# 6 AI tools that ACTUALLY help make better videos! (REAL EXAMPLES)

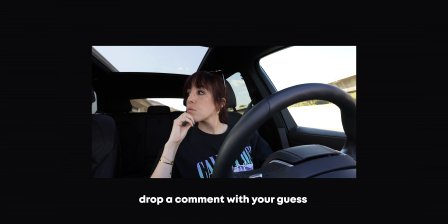[0:00]
Believe it or not, I used AI in this scene. Can you guess what it is? We're gonna pull back the curtain because I want to show you some real examples of how I used AI in my series to make the story better, because some of the things that you saw, they were not entirely real. In the first episode of my series Chasing the Spark, I used this shot.
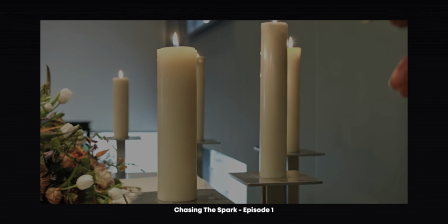[0:18]
This is a funeral scene because someone close to me had passed away, and it was important to me to show that because it explains why 2024 started on such a heavy note for me. Obviously, losing someone dear, it is heartbreaking, and I needed to communicate that visually, but of course I also wanted to keep things respectful, and I didn't want to share anything too personal, and naturally I didn't really film anything at the funeral.
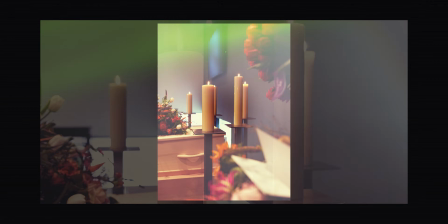[0:40]
So the thing is, this actually isn't a video. It is a photo that I turned into a video using Adobe Firefly's image to video tool.
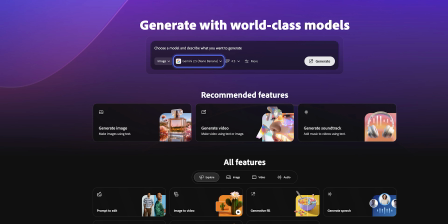[0:48]
Adobe Firefly is Adobe's AI technology.
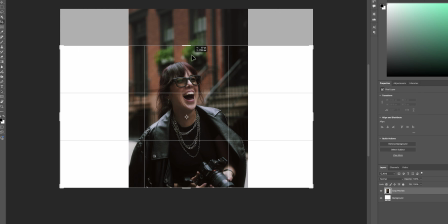[0:51]
It is basically the creative brain behind all the new generative tools in Photoshop, in Premiere, and some of the web apps. It turns ideas into visuals.
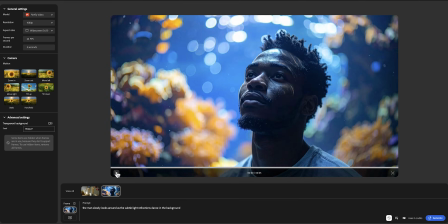[0:59]
You type in a description and Adobe Firefly will generate what you describe, whether it is a photo or it is a video, for example, using Adobe's own trained models.
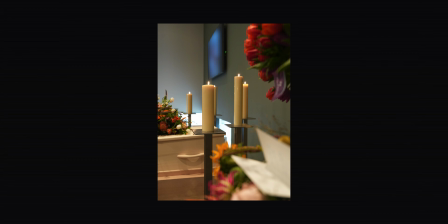[1:08]
So in this specific case, I use Adobe Firefly to bring this photo to life by turning it into a video, all AI generated. The thing about using such a tool is not just about adding movement or motion to a photo,
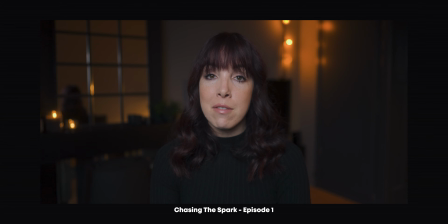[1:20]
it is about using that to tell a better story and evoke an emotion.
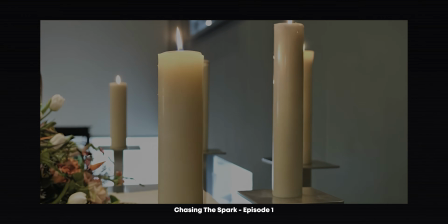[1:25]
This video is way more effective than if I would have just used the photo. A relatively new tool in Premiere that I personally am a huge fan of, also because it has saved me a few times, is this button right here.
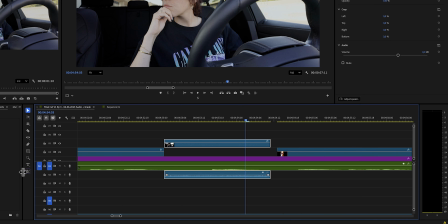[1:35]
This is Generative Extend. Now, Generative Extend, it lets you extend the beginning or the end of a clip, both the video and the audio. Now, let's do a show of hands if you've ever wanted to use a clip that was just a few seconds or even just a few frames too short, cause same. We've all been there, right? You want to nail the moment, but it just cuts off right before it feels complete. Maybe someone's expression ends too soon, or maybe you just missed that extra beat that gives the scene more emotion, or to match it to the beat of the song.
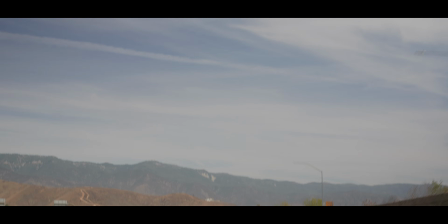[2:07]
Or maybe you started filming just a second or two too late. It happened to, all of these things have happened to me. And this is why Gen Extend is such an amazing addition to Premiere.
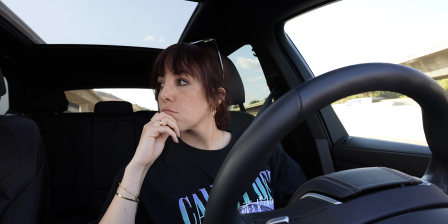[2:16]
In my edit, I had this one specific shot that I wanted to hold on to just a little bit longer to let it really hit home.
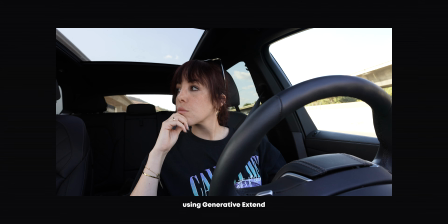[2:23]
The original, it's just a little bit too quick, and adding a few extra frames or an extra second of me looking out of the window, it feels more impactful.
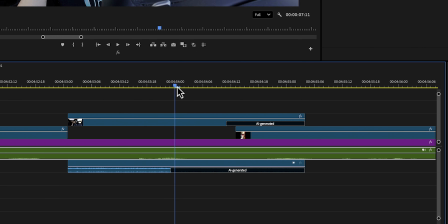[2:31]
And with Generative Extend, I thankfully could fix that. Adding just a few frames right here, it completely changed the feel of the scene. Sometimes that tiny bit of extra time, those few extra frames, they actually make all the difference.
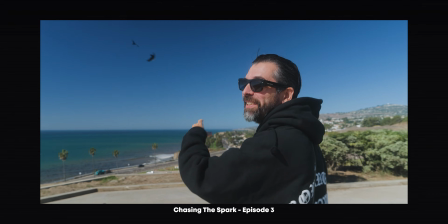[2:45]
In this part of episode 3, I am hanging out with a friend and we're talking about photography, and since we're outside, it is impossible to control the environment.
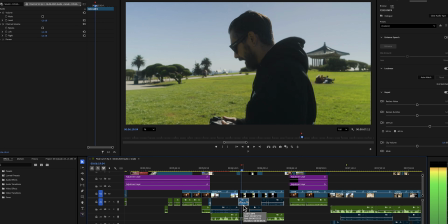[2:53]
Let that be my challenge, because there's a kid crying in one of these clips. I've wanted since as long as I've been there is a wind gushing constantly. Honestly, the audio really didn't come out that great. But instead of panicking, there is thankfully a very easy and quick fix that also doesn't really require any audio editing skills.
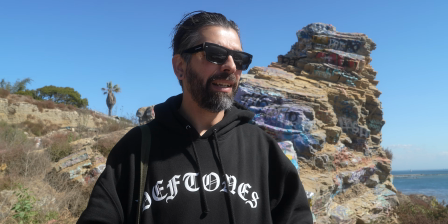[3:11]
Let me show you how we went from this.
You get so caught up in shooting constantly. Jumping back to film just kind of brings you back to no, think about it.
To this.
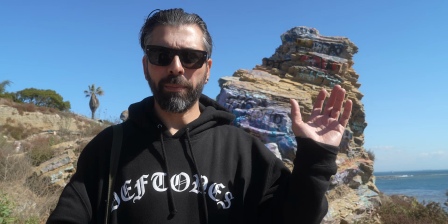[3:20] When you get so caught up in shooting constantly, jumping back to film just kind of brings you back to no, think about it, pay attention, compose, find that moment.
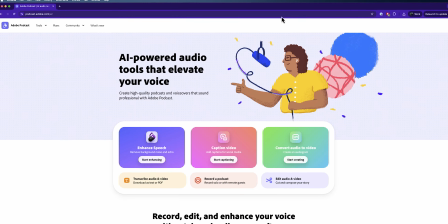[3:29]
To fix this, I used a tool called Adobe Podcast that offers an AI-powered audio tool called Enhance Speech.
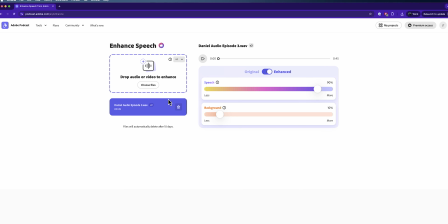[3:36]
Now, this is a web-based audio tool. You can drop your audio or video file here and it will automatically enhance the audio for you. What I love about this tool is that you can actually bring back some of the background sounds or background noise to keep things natural, because if in this case we're outside and I remove all of the noise, it's gonna start to sound too clean and it doesn't really feel right.
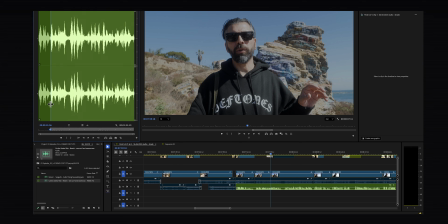[3:57]
However, if for whatever reason the background noise just isn't working for you, you can rebuild it from scratch. You can rebuild that atmosphere and the ambient sounds with diegetic sound in post.